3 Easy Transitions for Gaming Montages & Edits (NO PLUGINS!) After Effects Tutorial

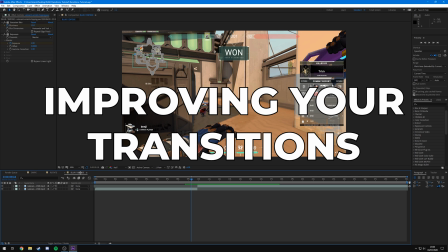12:22 Now, in order to improve upon these transitions, you can add the blur and expose to your swipes and your rotates, as well as some motion blur.
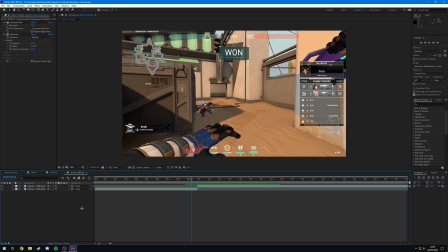12:29 I wouldn't recommend using Gaussian blur and motion blur. I mean, you can do if you feel like it. I would if I was using a plugin like RSMB, which I'll explain in a minute. However, you don't have to. So for example, if I come onto the first clip where we added our exposure and Gaussian blur, and I grab that and hold control and grab the exposure and press control C,
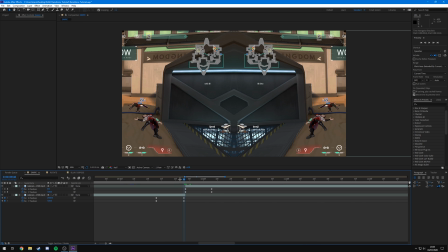12:46 and then go onto our swipe transition and go down to where our first frame of our transition was over here,
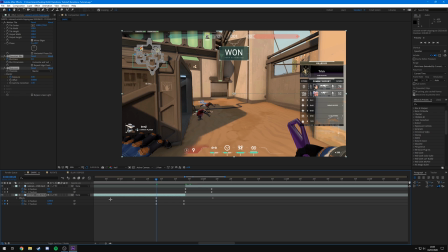12:52 select our first clip and press control V, you can now see that it's added our other effects on. You then want to make sure that you line up these keyframes with the other keyframes that you used.
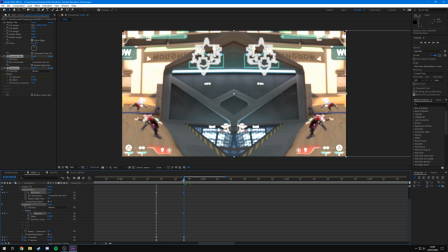13:01 So I'm going to drag these two across so that they are directly above these other two, so that the effect lasts for the same amount of time. And if you check the curve, it should be pretty preserved. So in which case, that's fine for me. There's no need to change that.
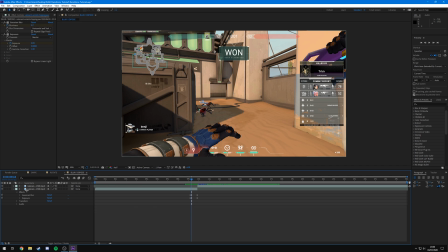13:13 And then I'm going to do the exact same for the second clip. So if I come over to blur and expose, and grab these two and press control C onto the second clip,
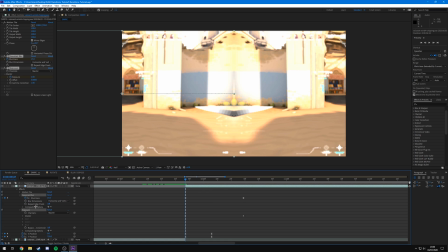13:21 press control V, go down to the effects and line up these keyframes with these keyframes,
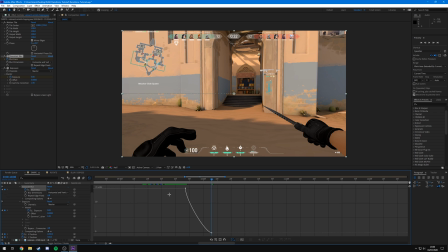13:26 and the graph should be pretty preserved, as you can see it is.
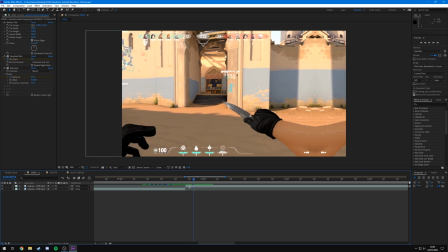13:29 Now what that's going to do is add the blur and exposure to our slide, which is what you'll notice I did in my transitions pack.
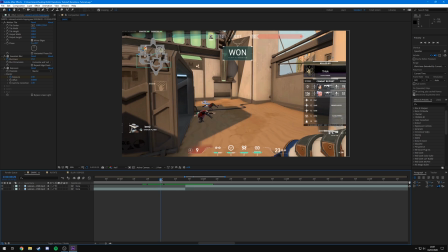13:35 And I just think it adds a little extra something to the transition and just makes it a bit smoother.
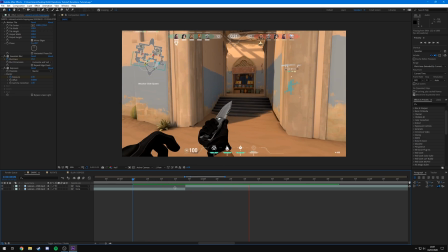13:40 So if I watch this through, you can see it does the blur and the flash as it swipes.
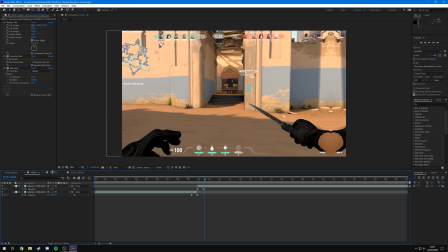13:46 And I think that looks much better than just having the swipe there itself. You can do the exact same to the rotation, so you'll follow the exact same steps by lining up the keyframes and copy and pasting over.
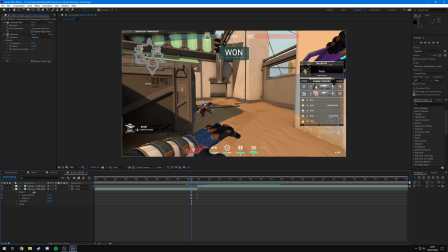13:54 If you didn't do a blur and expose transition before like I did, you can just recreate and follow these exact same steps and apply it to the clips that we use the swipe on.
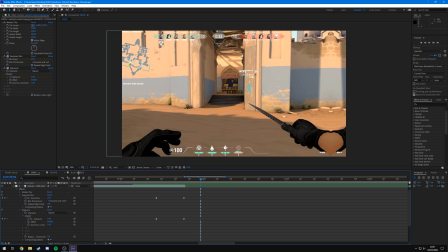14:02 Obviously, you don't have to, you know, make the transition separately and copy and paste them over. You can just follow the exact same steps that I did on the blur and expose transition and add it onto your swipe ones.
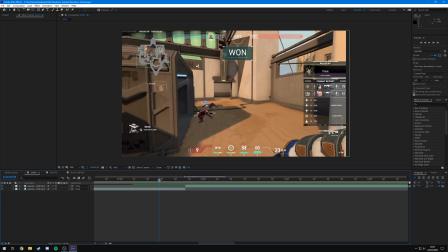14:11 I'm sure you guys can figure out out how to do that, and it just makes for a much better transition in my opinion.
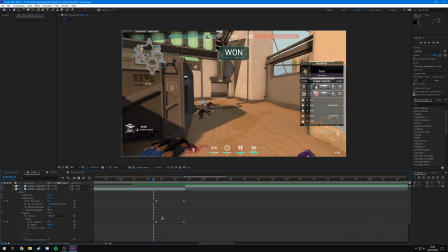14:15 Another thing you can do is come to where the start of the transition is, or I'd say one frame before, and then press Ctrl Shift D to split the layer, come onto the first layer and delete all the effects because you don't really need them because they're specifically just for the transition.
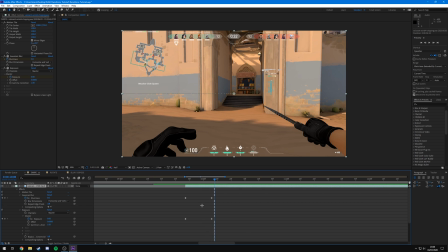14:29 Come across to the second clip, go to one frame after this transition and press Ctrl Shift D over there, and then delete these effects. And then if you select over here motion blur, click on this layer, enable the motion blur, click on this layer and enable the motion blur, and then all that's going to do is apply motion blur to the clips where the transitions are,
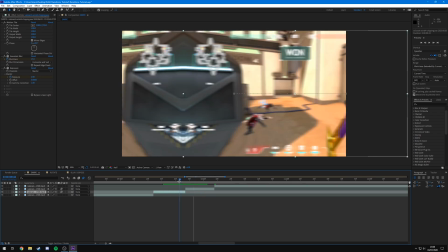14:46 and it just makes the transitions even smoother than they were already. You may not want the motion blur across all of your clips.
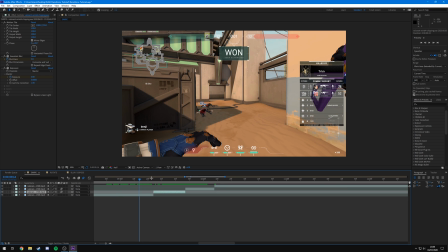14:52 If you do, obviously you don't have to split them like I did, as I'm just isolating the motion blur to these two sections.
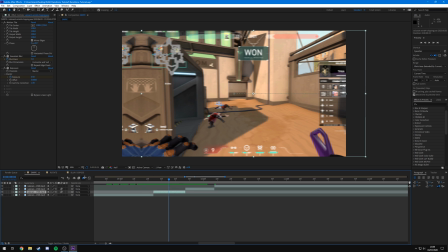14:57 If you wanted the motion blur to apply to your whole clip,
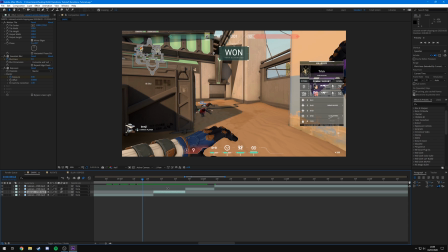14:59 then of course you can not bother splitting these and I'll just apply it to the whole clip. I don't typically add the motion blur because I use a plugin called RSMB,
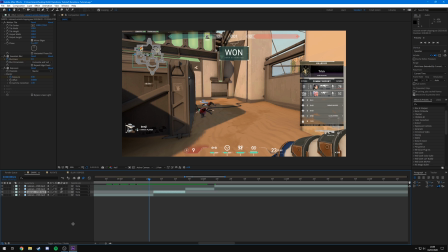15:06 which is a plugin that I recommend everyone gets. I believe it's around £40, don't quote me on that, but I believe it's around that margin.
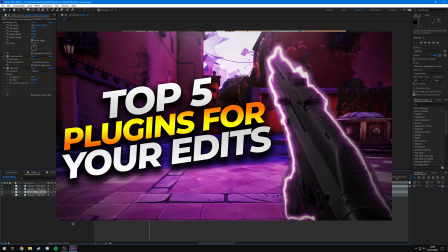15:13 I did make a video on most recommended plugins for editing and I did cover it in there, so if you want to watch that, the link will be in the top right corner as well as in the description. And basically what it is,
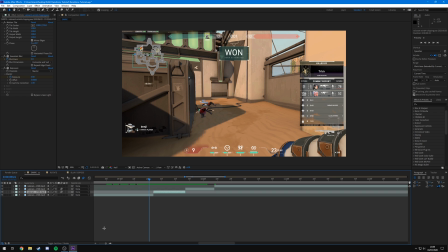15:22 it's just a better version of the normal After Effects motion blur, and I add it to all of my edits at the end when I'm done with them across all my clips, and it just smooths out any motion both in transitions and in the gameplay. So if I play this for you, you'll notice that it is even smoother with the motion blur.
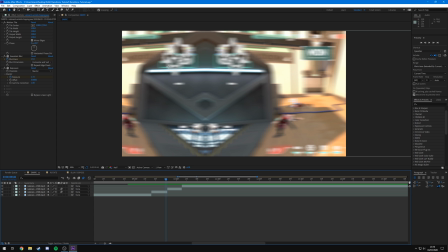15:39 As you can see, if I pan through, you can see that this is the motion blur. If I disable the motion blur, you can see what the difference makes. So this is with Gaussian blur and motion blur. You don't have to have both enabled. So if I take the Gaussian blur off, you can see that's what it would look like.
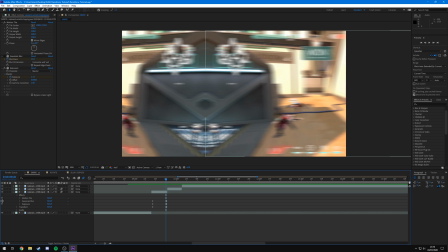15:54 And then with the motion blur. So you don't really need them both. It does just make the blur a little bit overkill. But of course, you can leave them both on if you want.
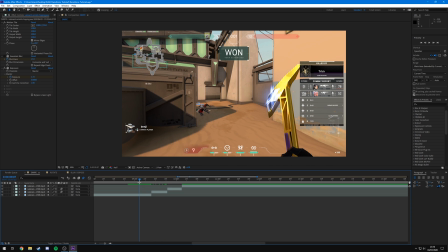16:00 I'd normally turn the Gaussian blur off, as I think it just looks a bit cleaner. So if I play this for you, you can see it's just not quite as blurred.
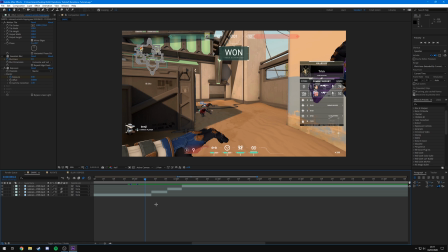16:09 And it's just specifically the motion that's blurred. Okay, so that's pretty much it for this video. It was highly requested from a lot of you guys to show you how I make my transitions. If you'd rather not go through the effort of manually making these every time, you can download my transitions pack completely for free, which includes transitions just like this, as well as glitch and zoom transitions. They're completely free and easy to use.
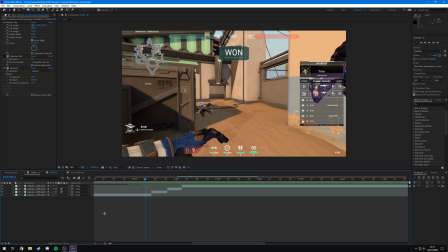16:27 You just drag and drop them onto your clips and that's pretty much it.